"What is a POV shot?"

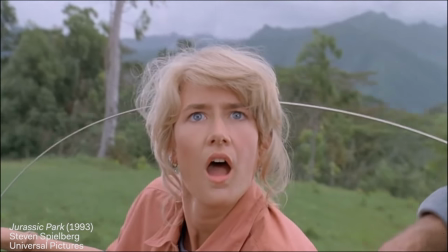Maybe it's true that with CGI and special effects we've finally conquered the cinema of the impossible.
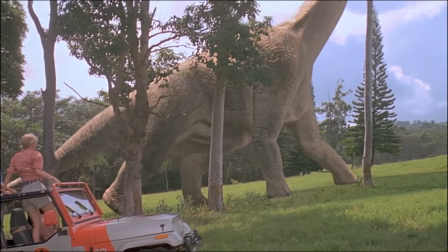From digital dinosaurs in 1993 to animated actors and everything in between,
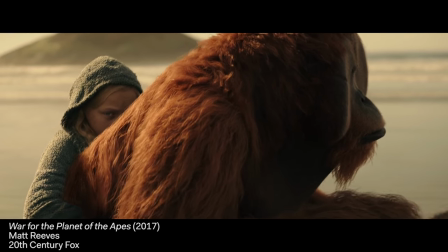you could easily argue that images like these represent cinema that was previously unthinkable.
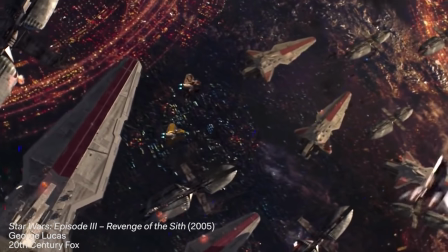Detail and visual spectacle of the kind that we'll probably never see with our own eyes.
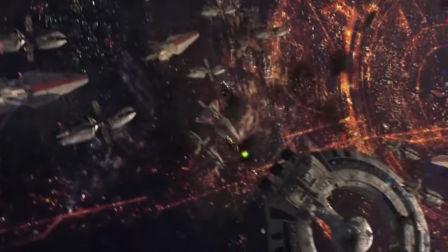Cinema of the impossible.
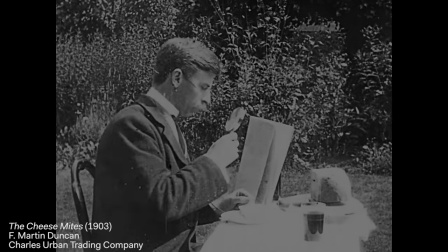There's another kind of impossible film though, watch what happens here in 1903, it's something amazing.
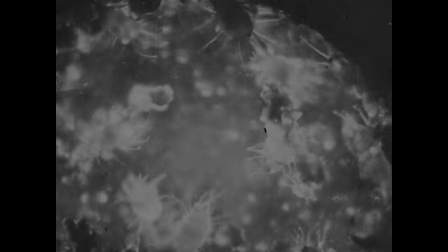We see shock, the reaction and finally this. The camera is now inside the man's head, looking into the magnifying glass.
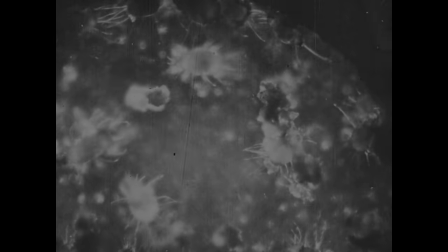It's showing us something impossible, not just the tiny but also the internal. We see what the man sees, we're looking through his eyes.
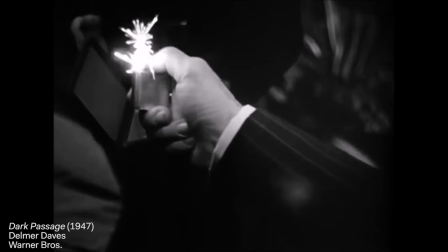This is one of cinema's greatest tricks, showing us the world through another set of eyes.
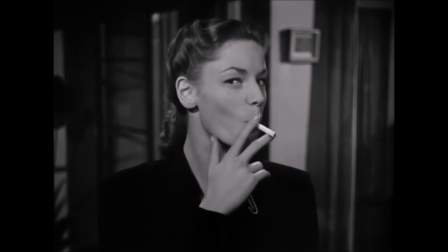The point of view shot, for me, is much more spectacular than CGI and more audacious than any special effect.
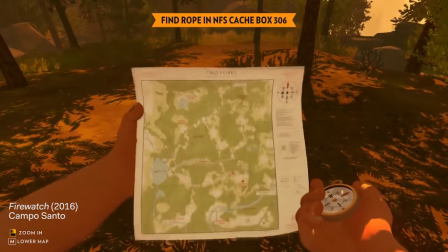And with today's video games, virtual reality and GoPros,
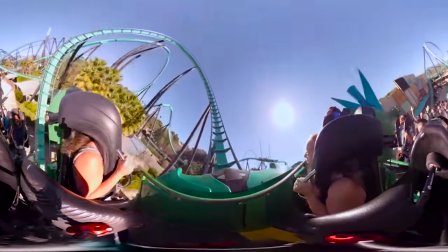it's more important than ever to figure out where this kind of visual language comes from and what it means. Imagine seeing the world through the eyes of another. But the view from here is impossible.
When I go to the movies, for two hours at least, I have an out-of-the-body experience.
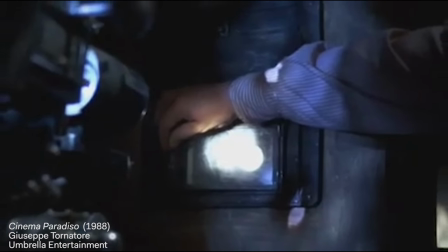If the movie is working for me, to some degree I am that person on the screen. I forget my social security number, I don't know where I parked the car.
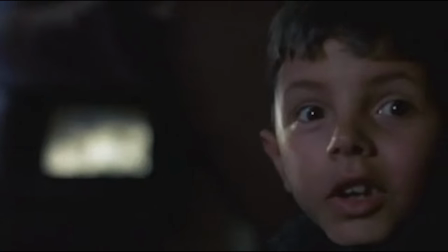I am having vicariously an experience that happened to someone else.
Roger Ebbett thinks of cinema as an empathy machine.
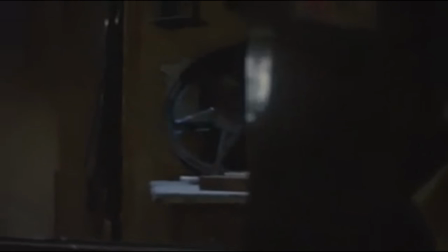He's not wrong, nor alone. But why then is it so hard to show the world through another set of eyes?
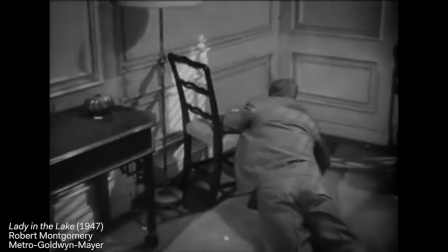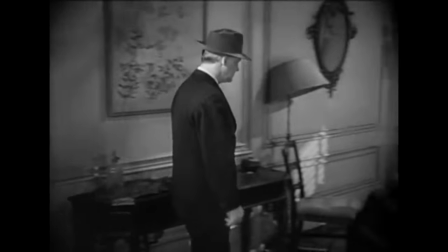Early attempts at first-person perspective, films like The Lady in the Lake and Dark Passage were interesting failures but failures nonetheless.
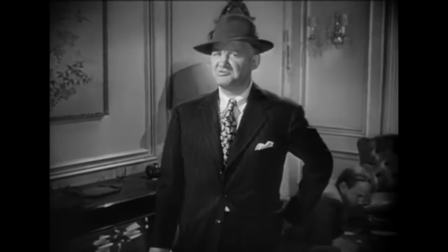The first-person shot, the subjective shot, far from being empathetic and effective, is actually disembodied and ghostly.
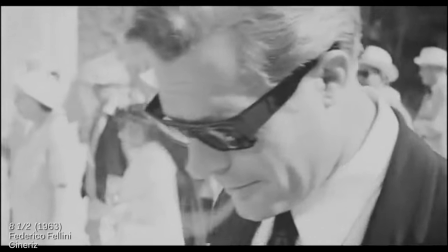When we look through the eyes of another in cinema it's often fleeting and for effect.
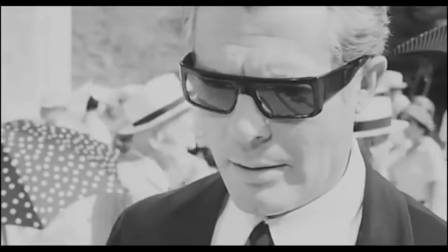Glasses off.
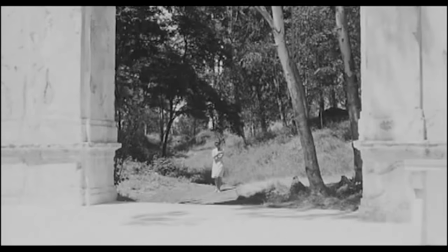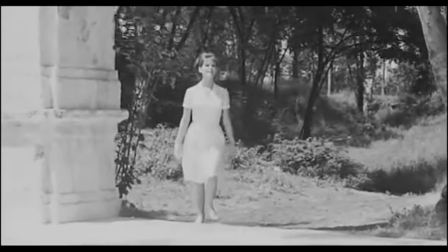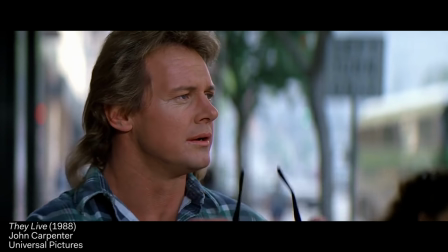Glasses on.
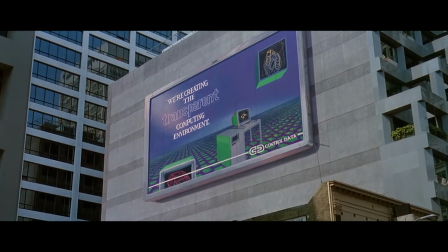The process of seeing paintings or seeing anything else is less spontaneous and natural than we tend to believe. Perspective makes the eye the centre of the visible world. But the human eye can only be in one place at a time.
It takes its visible world with it
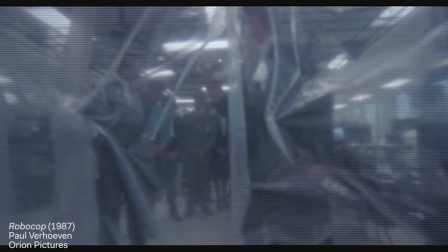In longer sequences, seeing the world from somebody else's eyes feels a bit strange, so we use it to show strange perspectives on the world.
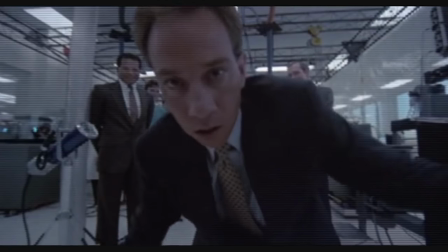Cyborgs.
Robocop.
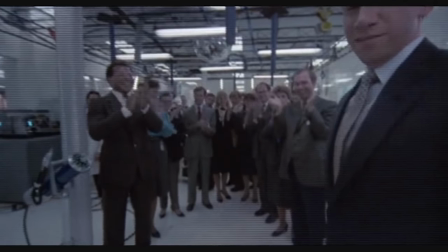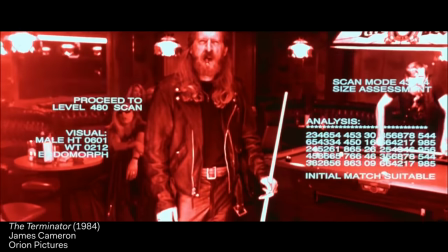Robots.
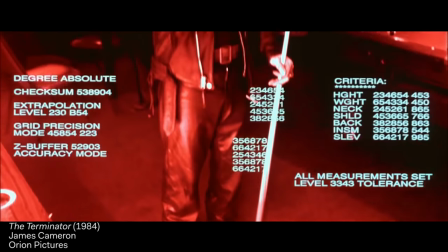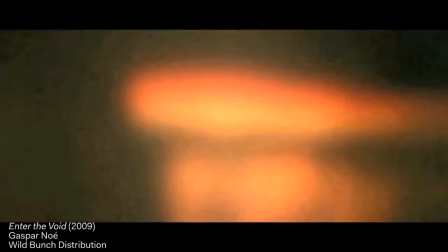Ghosts.
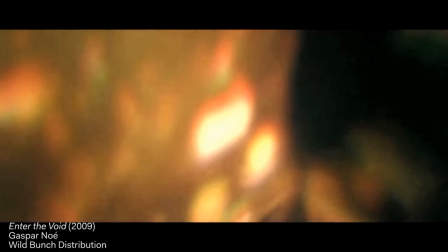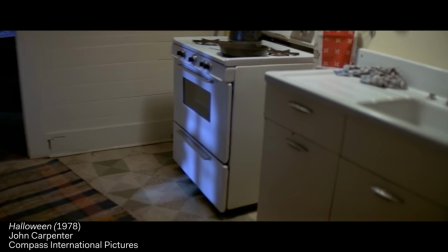By itself, it's threatening. When we see the world through the eyes of another, we don't feel empathy, we feel horror.
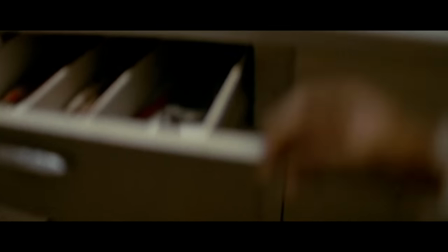Killers.
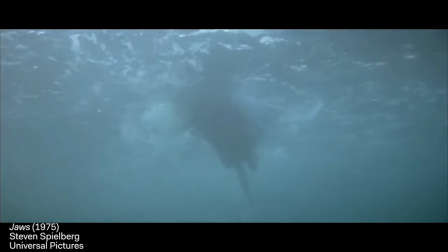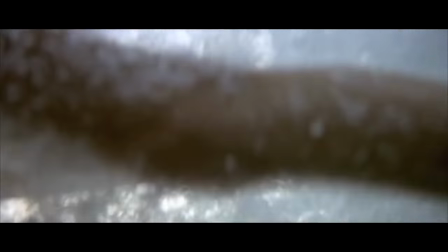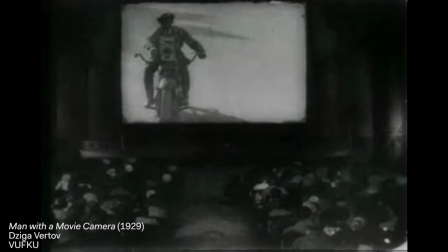But really, this is because this eye is not the human eye. It's the eye of the camera doubling for somebody else.
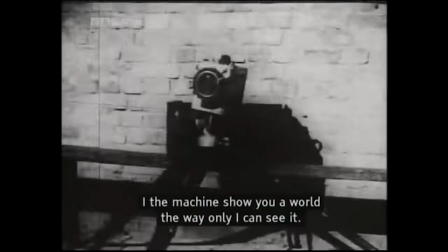I am an eye, a mechanical eye. I, the machine, show you a world the way only I can see it.
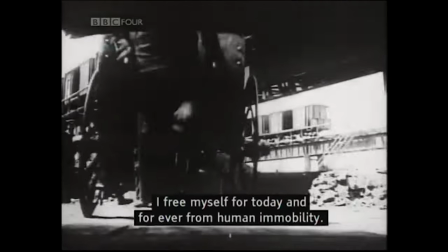I free myself for today and forever from human immobility. I'm in constant movement.